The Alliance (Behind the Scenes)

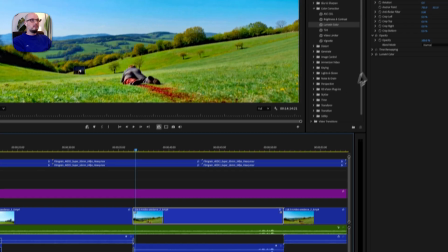But that's all it took. Very, very slight.
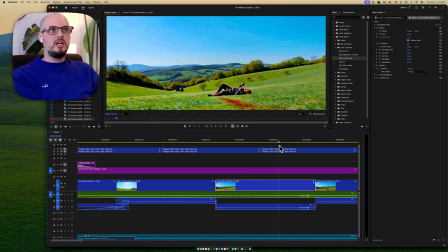And then I prompt that, the man grabs the gun, rolls over on his back, revealing his leg.
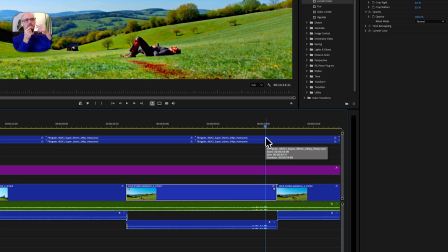That becomes more prominent because, again, to me, this is my rule with storytelling, is you have to motivate everything.
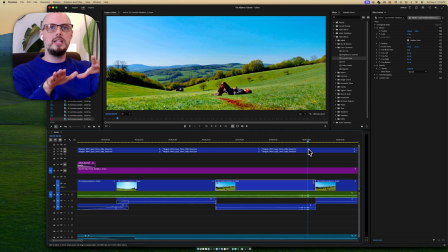Everything has to be motivated. Don't do anything that you haven't first motivated. If you're going to cut, motivate it. If I'm going to move in on this guy, I have to motivate the audience to want to. So what would I do? What do I think would help motivate the audience as to want to move closer to him? For him to reveal his bloody leg
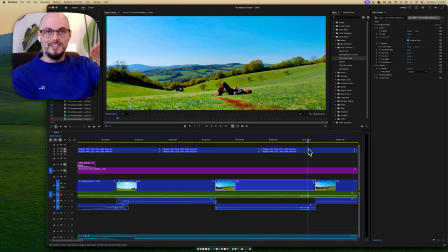so that I now want to go look at it a little closer and be like, what's up with his leg, right?
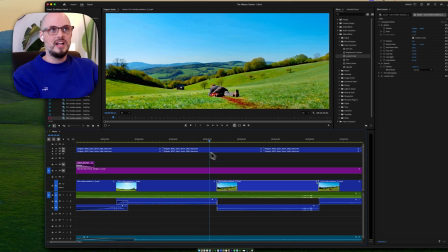I've established that he's hurt. Okay, we know he's hurt. I'm teasing that it's a kind of a vicious wound.
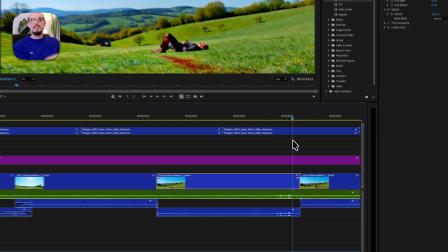Then he rolls over and he just shows it to us. He's like, hey, look at my leg, right?
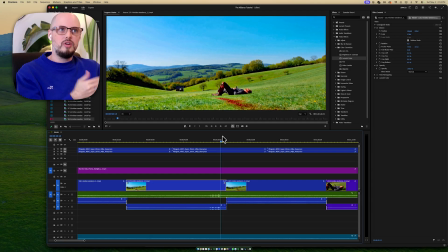So I'm telling the audience, you want to see the leg, right? And so when the audience is like, I want to see the leg, I give them what they want.
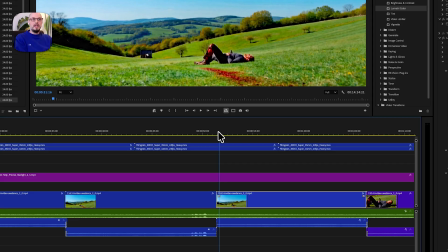So I help them ask for the thing that I want to give them, and then I give it to them, right?
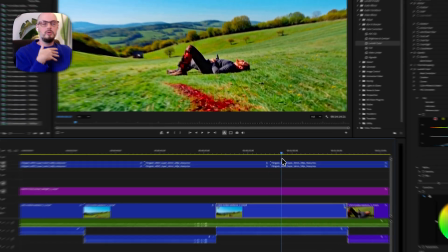I start moving closer. I'm establishing something that has already happened too. I'm reestablishing, like, there was a vicious attack already that took place here.
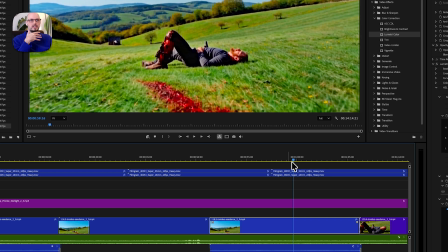So I'm reminding the audience now of how dangerous this wolf is by moving across the blood and towards the wound,
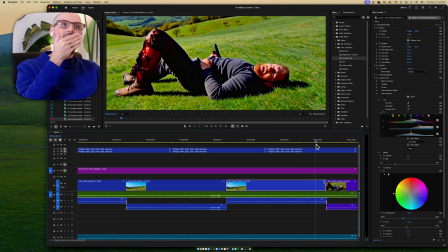towards the victim. Now, as we get closer, I establish his eye line. Again, I say he's looking off to the wolf because what this is establishing is he is still concerned.
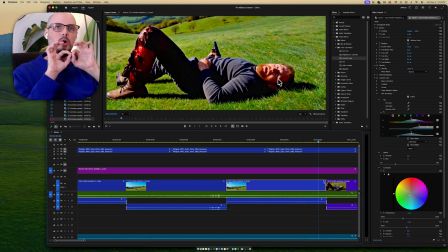The wolf hasn't been neutralized. The threat remains. So I'm holding the tension, and I'm going to move kind of past the wound here.
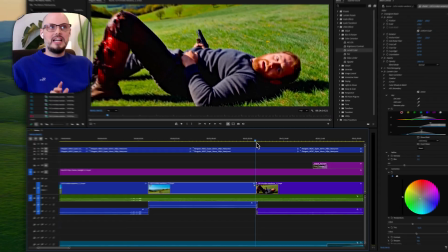So again, I want you to see how I got him leaning up, right on the cut, right on the cut.
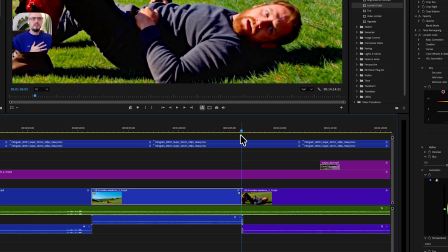This is so important. This is how you hide your cuts.
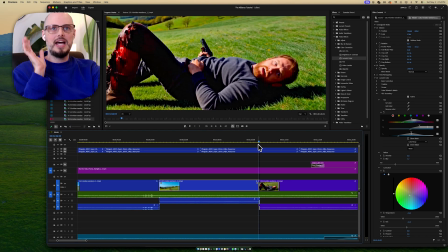You give the audience something to look at other than the empty frame that's static where, the colors shift very slightly, right?
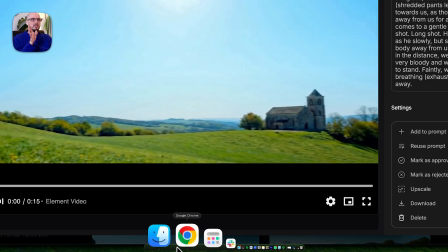So let me take this 118.3. Let's go ahead and take a look at this prompt so you can kind of see, well, how do you make sure you're getting that?
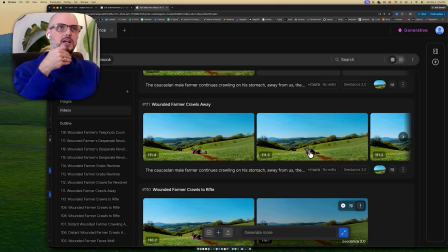Every time I was like, that's the take. What was it, 186.3?
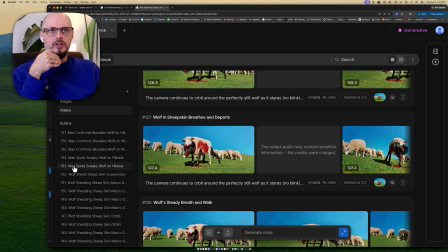Another great thing out here, you got outline. So you got all your takes like in a line here. So I can just come up here and go, okay, gray, it wasn't 186.
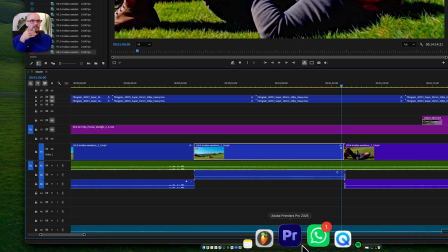When I'm talking, I kind of lose track of the numbers that I say to myself. 118.3.
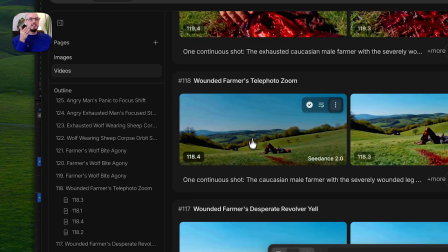You can come up here and go, okay, 118. Here's my 118 line. And boom, I'm down here, 0.3.
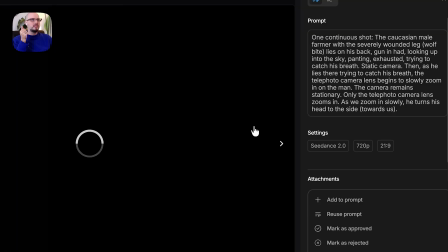So it was this one. Let's take a look.
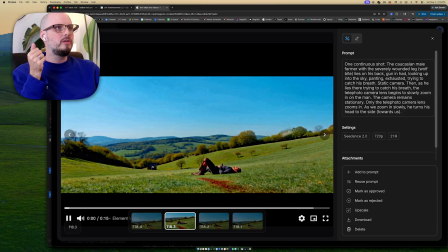One continuous shot.
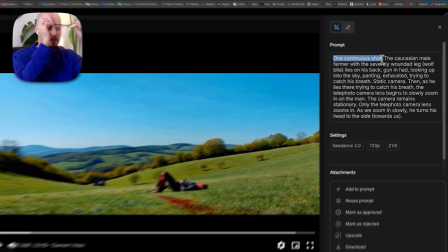I started using this terminology because sometimes Seedance would cut.
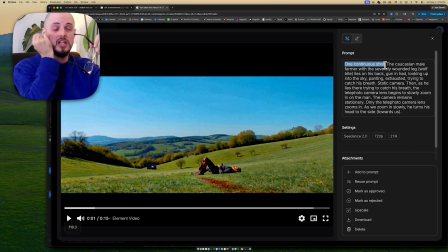Seedance is a multi-cutting tool, so you can say cut to this, cut to that, cut to this, cut to that. You can cut like every second and get 15 different cuts, and there you go. You have your storyboard, which is another tool. Henry was just talking about this with VO.
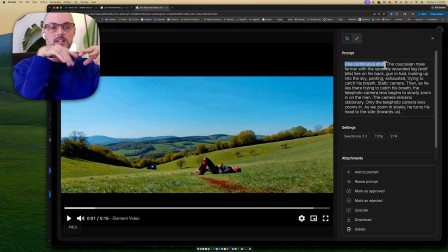You can just put in a single image and say cut to this, cut to that, cut to this, cut to that, cut to this, and you can get video clips, very single second video clips that you can then turn into still frames and therefore storyboard images.
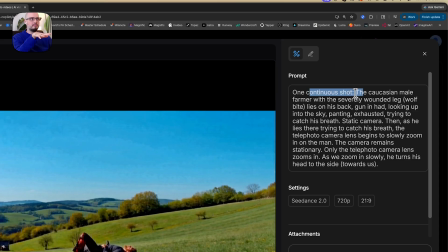To make sure that doesn't take place, I use this one continuous shot phrase.
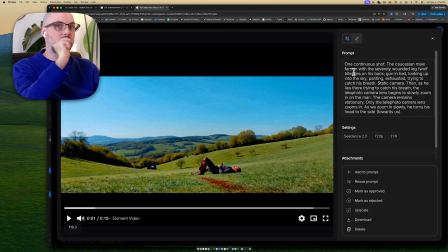The Caucasian male farmer with a severely wounded leg, wolf bite. So now I'm articulating what type of wound. I move from, because if we're on a wide shot, I don't want the model to say, how do we communicate that it's a wolf bite?
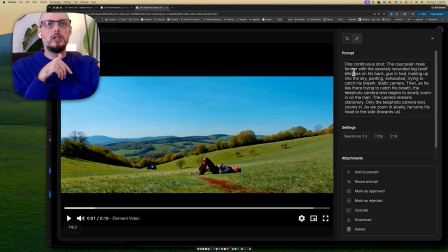Maybe we need to get close to see that.